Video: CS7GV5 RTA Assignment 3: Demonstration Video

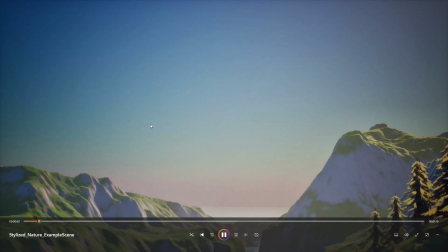1s
Hello, this is Michael Millard for Real-Time Animation Assignment 3,
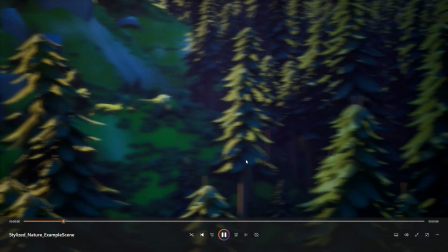5s
and this is the behind the scenes of my Unreal Engine 5 short movie.
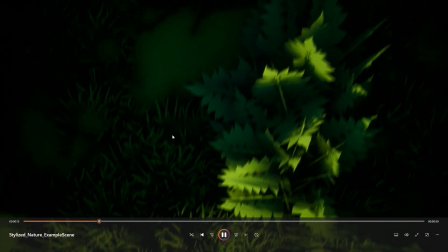11s
These first few animations were all designed in the Unreal Engine 5 sequencer with a control rig.
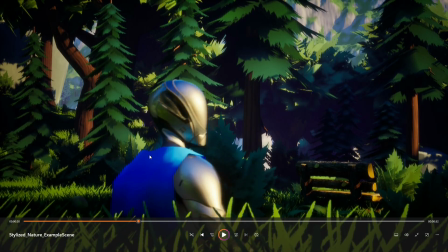21s
So the first feature here is the cape that is using the UE5 Chaos cloth. I designed the cape myself in Blender and then attached it to the UE5 mannequin. And then upon opening the skeletal mesh in the UE5 editor, I painted on all the cloth weights,
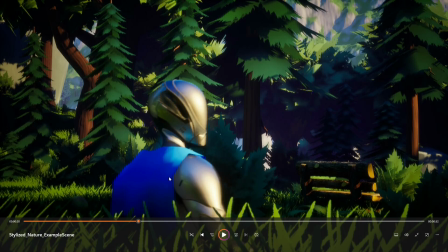40s
which enabled the cape to be modeled by the physics-based Chaos cloth framework.
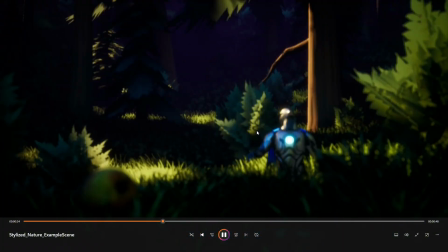48s
And some exaggerated look-around effects over here. It's really searching for where the apple came from. It's a nice aperture shift from back to front there.
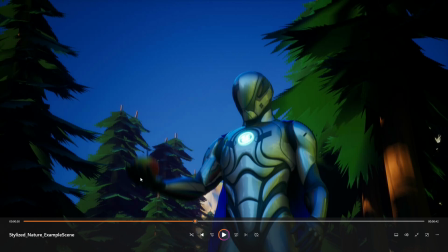56s
This shot here is a nice example of anticipation as he lowers his arm before throwing it up into the air. It's also a nice demonstration of easing in and out, because the trajectory of the apple when he releases it is based on a cubic interpolation between 3 frames,
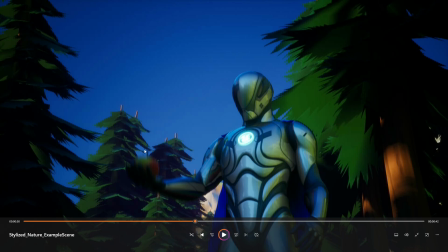73s
one at release, one at peak, and one when he catches it again on its way down. I used a cubic interpolation method such that as he releases, it's quick, but it slows towards its summit,
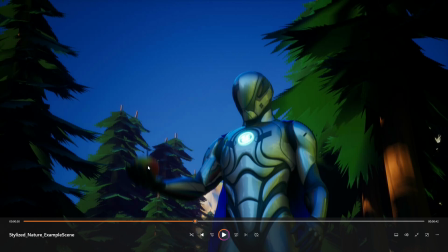86s
and then once it peaks to its zero velocity, and then slowly eases its way back into speeding up towards his hand again.
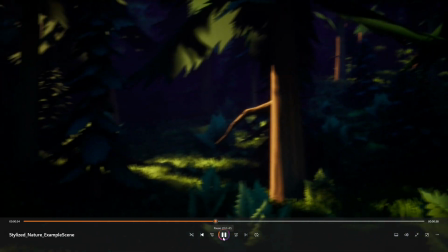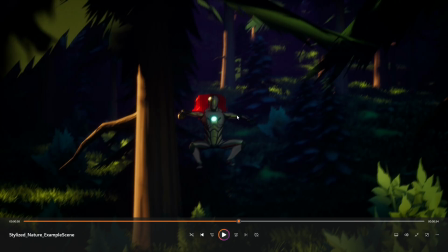102s
This shot here is quite nice because it shows a few things. So first of all, it shows the squash and stretch. In this jump animation I made, I squash the character as he squats down, elongate him as he jumps up, squash him again at the peak of his jump, elongate him on his way down,
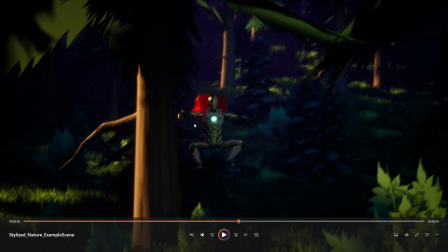119s
and then squash him as he lands. There's also a nice demonstration of follow through with the cape here. You can see he's already passed his peak, but the cape is following through. So yeah, there's squash and stretch, there's exaggeration, and there's anticipation from that initial squat down going on all in one frame.
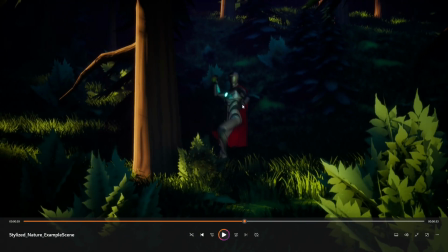139s
That wind up for the throw is also another form of anticipation.
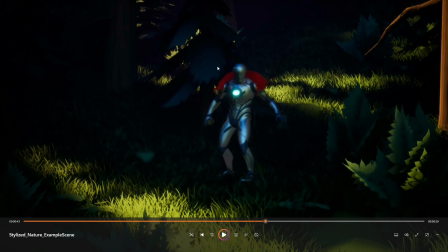148s
Another nice example of follow through, as the character did a dive roll, you can see the cape is still following through afterwards.
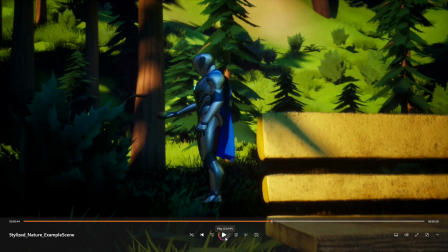157s
And that's another nice example of the throw animation with the wind up, with the lifted leg. So in this scene, this is a side-on view of that jump that you saw earlier. The character's going to really squat down to create anticipation, but it's going to be exaggerated as well because of squash and stretch.
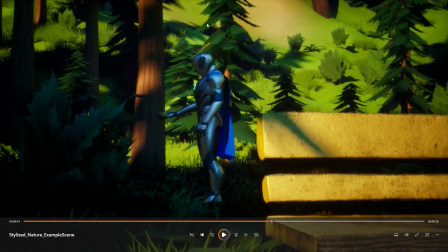176s
It's going to be squashed down, elongated, squashed, elongated, and squashed again.
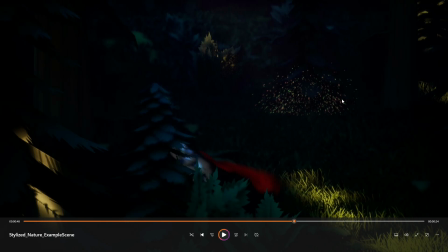185s
That is the first example of my Niagara directional burst effect, which I just created particles of various sizes between small and big. I set them into a random color range between green and red, such that the splat would look like an apple.
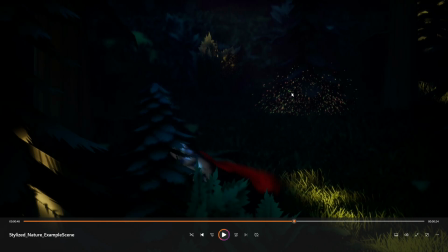203s
And there are 2 instances of this effect, but yeah, it was created with a Niagara system and a directional burst emitter moving away from a common point. I do believe I went with a cone shape in the end, with a pretty big inner and outer radius and a reasonable length.
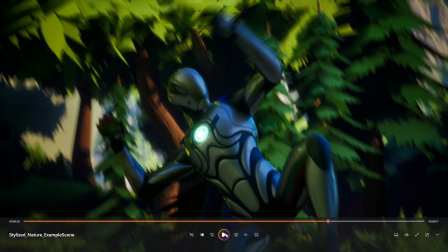227s
Some nice follow through with the cape on the backflip. And this is the big throw right here.
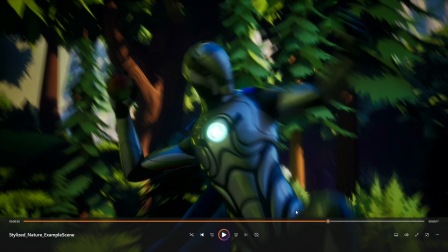232s
This is the knockout throw. So for this throw, I really wanted to exaggerate it a lot. I gave him a really big wind up with a high knee lift, a big back tilt, and he's going to lean into the stroke quite a lot, the cape trailing behind again.